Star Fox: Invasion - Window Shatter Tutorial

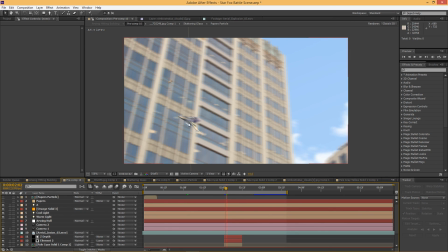482s
So this was not really a 3D camera move, except that this R-Wing element was in 3D. Everything else was 2-dimensional, so we just had it placed in 3D space, and the camera animated to follow the R-Wing, and we just moved the buildings around just where they need to be.
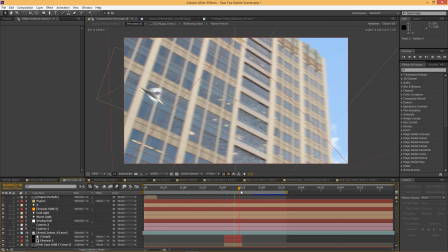497s
So sort of kind of a 2.5D approach to things. But if you're doing shots like this,
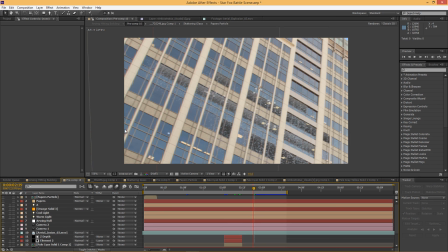503s
it is very helpful to just take photographs and kind of create your camera moves in post, because it's going to allow you a lot of flexibility. You're not going to have to track things. So all this, the roto on the windows and everything shattering here,
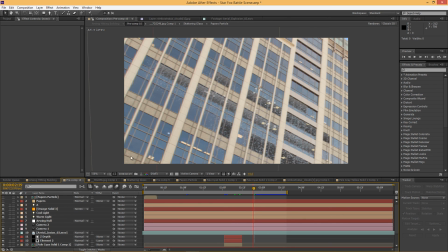519s
that was really straightforward because it was done in its own comp and it didn't have to be tracked to anything.
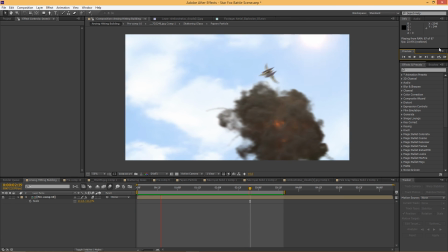524s
And then of course we get some camera shake in there to really sell what's going on.
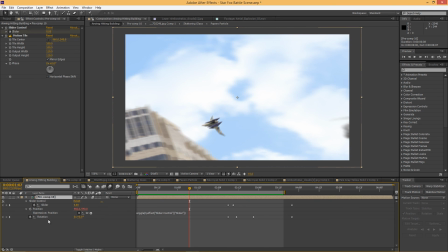533s
Generally, what we do for camera shake is Andrew Kramer's approach, where we'll create a slider control and we'll put an expression on the position. Now I've seen people put this expression on the anchor point as well, which allows you to animate the position, keyframe that a little bit, which is really smart if that's something you need to do.
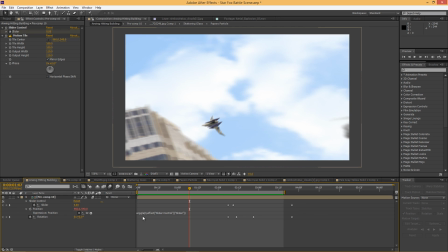552s
But we threw the wiggle expression onto the position. It's 3 comma, and then we pick whipped up to the slider and then closed off with another parentheses. That allowed us to keyframe the slider, and it's going to change the magnitude of the shake so that we can have the slider start at
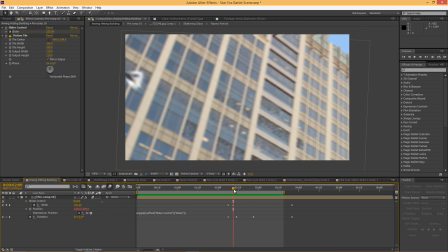571s
0 and then jump up to 125 and then kind of taper off.
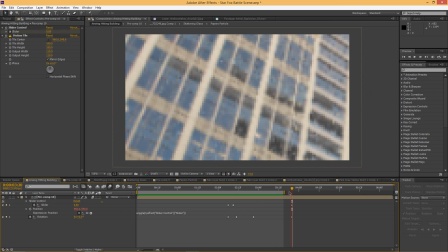576s
But it doesn't completely taper off in the shot. It tapers off several frames outside of where the shot actually ends.
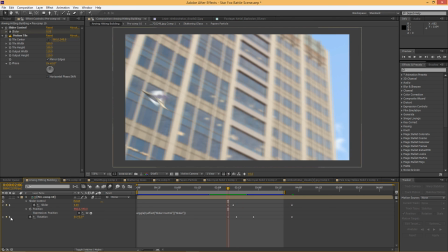582s
That's basically it. Another important thing whenever you're doing a camera shake in post is to include some rotation, because it can, sometimes you'll feel like you've got enough shake going on, just, you know, putting a wiggle expression on the position or animating the position or whatever way you're doing it.
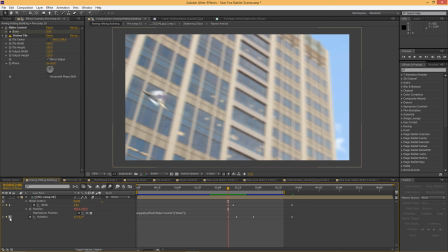600s
But there should be some rotation going on, because in the real world, if you got hit by a shock wave, or if you were, you know, in an earthquake or whatever it is that's making the camera shake, there would be some pivoting going on. You wouldn't keep it perfectly level with the ground. Sometimes that can look a little bit odd.
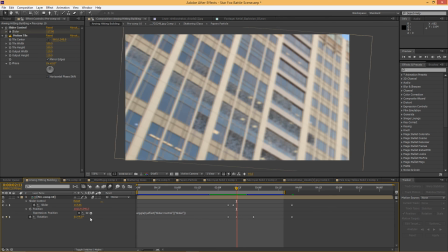617s
So what we like to do is kind of start at 0 on the rotation, keyframe it over one direction, in this example 4 degrees,
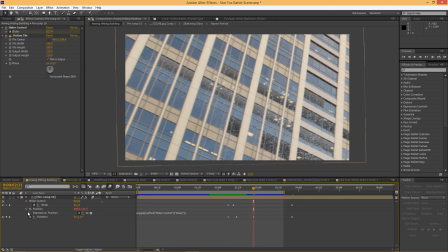625s
and then back a little bit less, so -1, and then we have it settle back at 0,
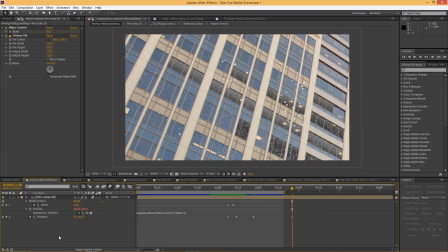630s
and that kind of gets like it's correcting itself. So you get shook really hard one direction, a little less to the other direction, and you're kind of able to pull it in and get it under control if you're the cameraman.
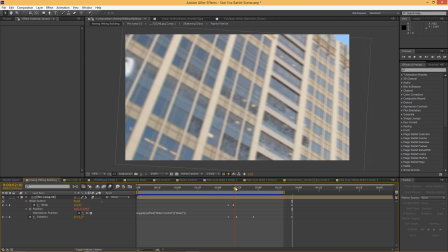641s
So that's pretty much how we pulled off this shot.
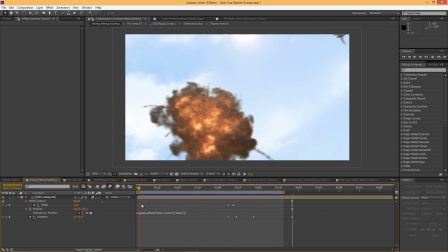645s
If you guys have any questions about it specifically, I'll be able to run over those with you in the comment section or on our Twitter feed.
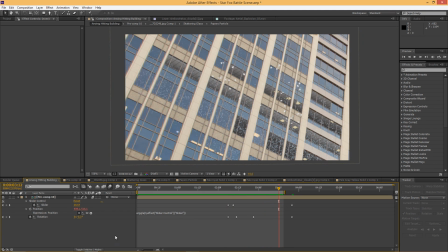651s
If you have a specific shot that we've done in a past video and you would like to see our project file for it,
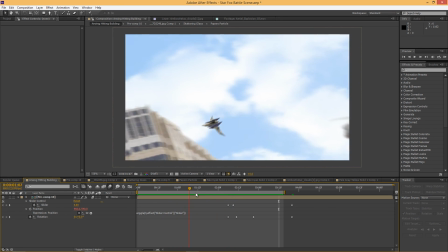659s
go ahead and just let us know, and we'll be happy to show you guys whatever you're most interested in seeing here.
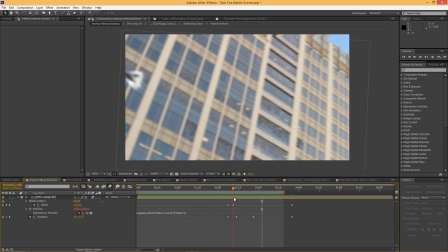666s
We want to do more videos like this in the future, and we're kind of working up our skill level at, you know, destroying cities and having spaceships fly around and stuff like that.
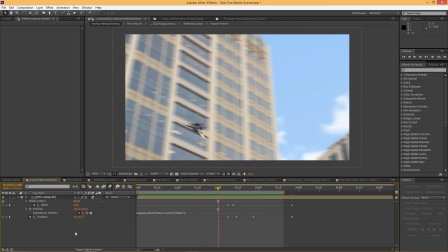675s
Those videos are a lot of fun for us. So anyways, thanks for listening, guys. We will get back at you soon. Later.